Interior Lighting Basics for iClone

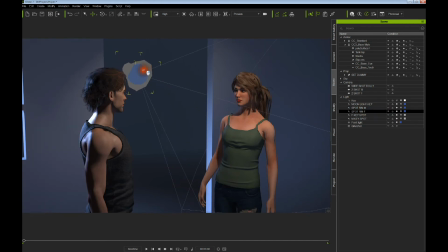36:54 And we could really cheat it this way,
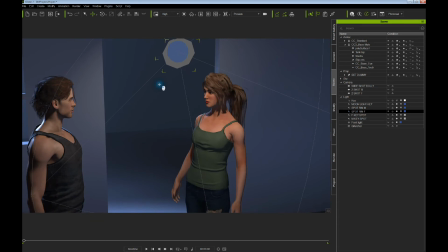37:00 which is really way off from what the light is actually doing coming through the window, but once again,
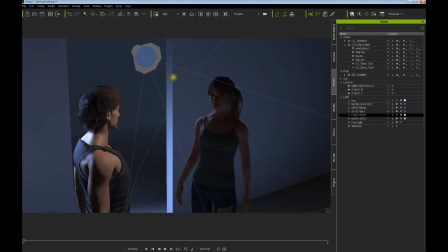37:09 it will add a lot more drama potentially to the shot. Crank up the intensity.
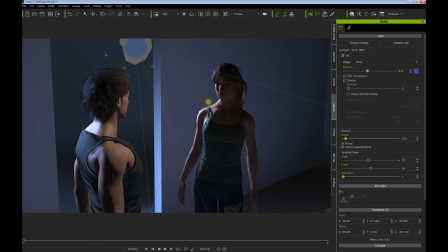37:24 Just giving us enough information on the face. But it gives a nice silhouette outline to the character.
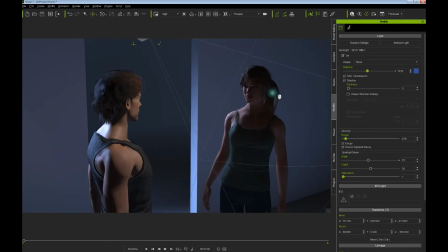37:43 And it'll just take a lot of playing around to see, all depending on how your other lights are working as well.
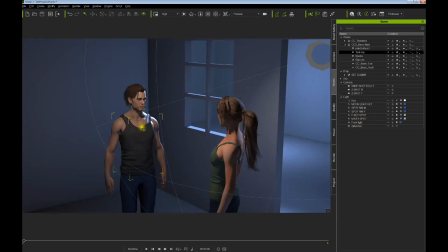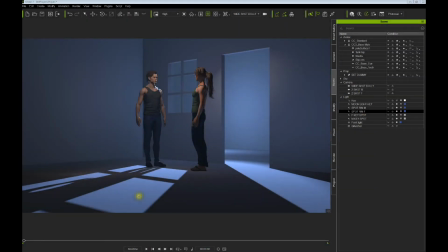37:59 Now, as a side note, as you can see, we've set up 3 camera angles for this particular scene, and
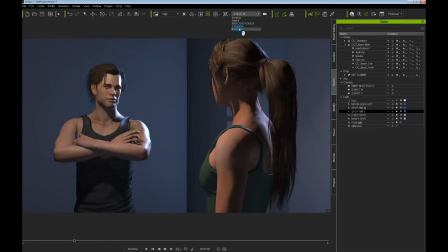38:10 kind of over the shoulder and over the shoulder, like a typical sitcom setup.
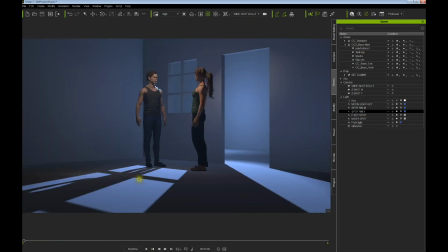38:16 But we have 3 separate cameras, and I tend to record and render each camera angle separately. Obviously, I don't use the switcher in iClone necessarily. I record each shot separately, and I light each shot obviously separately.
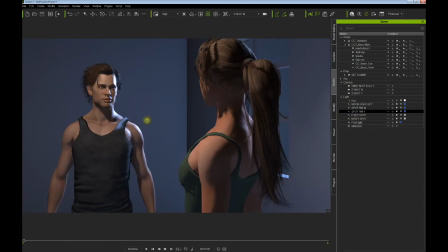38:36 I can now tweak this light a little bit so it's exactly what I want in this scene,
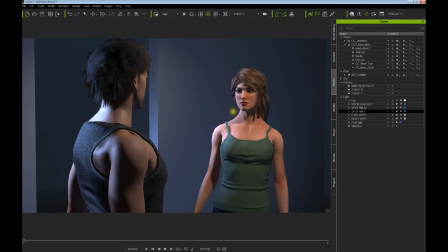38:42 and then I can tweak this shot and record it even though it might be just a little bit different from the wide shot.
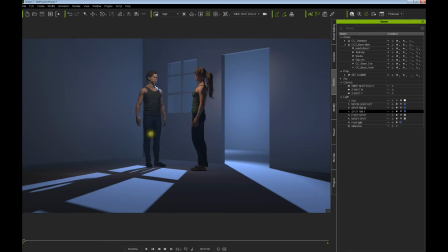38:51 Don't want to tweak it major, but I want to make each shot look as good as possible, and then I edit each shot and choose how I want to cut the scene together in post with my editor.
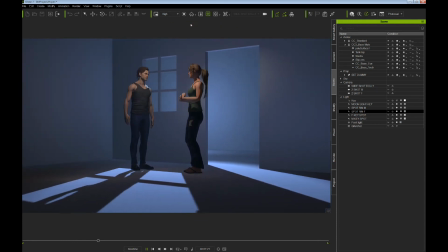39:06 So that gives me maximum control when I'm creating a project, and it gives me maximum control of the lighting.
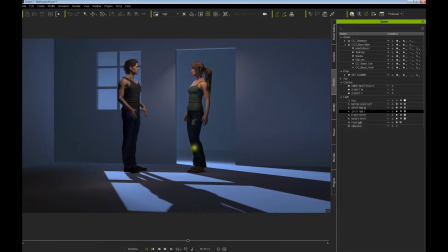39:15 If you watch sitcoms, they're typically shot with three or more cameras, and shot live with 3 or more cameras,
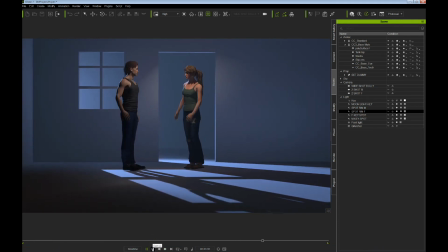39:23 and it's hard to light each setup for the camera and make it look as good as possible.
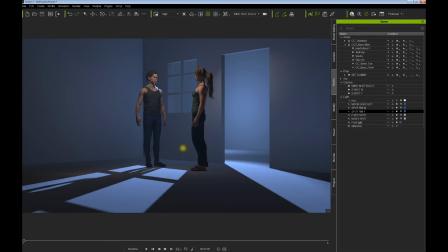39:29 They do an amazing job, but by doing it 1 camera at a time, we can certainly adjust our lighting, render that scene, go to our next shot, adjust the lighting, render that scene.
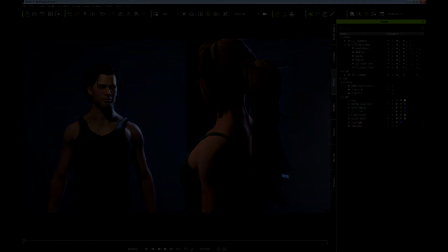39:44 And that, of course, will give you maximum control of the scene. Now let's go over our setup one more time before we make some more changes.
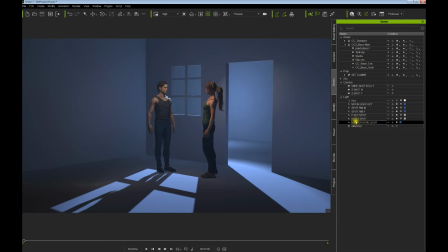39:54 remember we added a background light, I'll call it, back here to give some blue glow back there, or it can certainly be another color very easily. And then we have a key light for one of our actors,
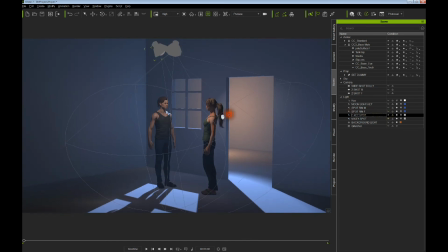40:12 and another key light for our other actor. Could be one, but we've used two to give us maximum control. And then we have a rim that's rimming our actor,
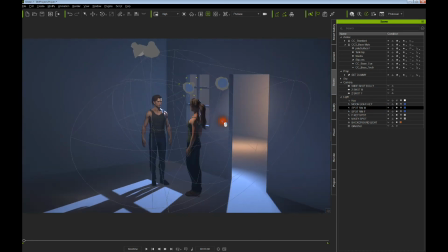40:27 and another rim, and then we have our major
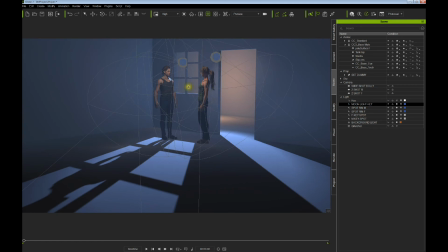40:33 key light mood setter for the set, which is our moonlight setting.
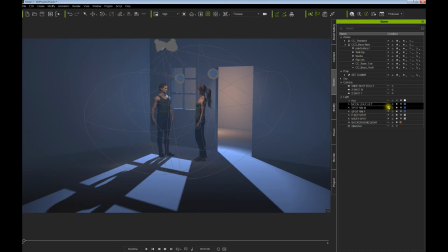40:42 So that's what we're using right now. Now another type of light that we haven't discussed is the
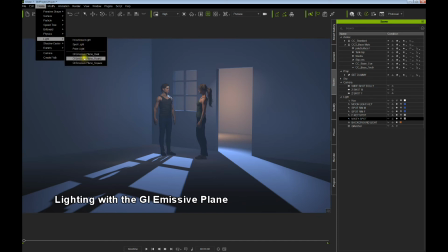40:55 emissive plane, and you have some different shapes you can use.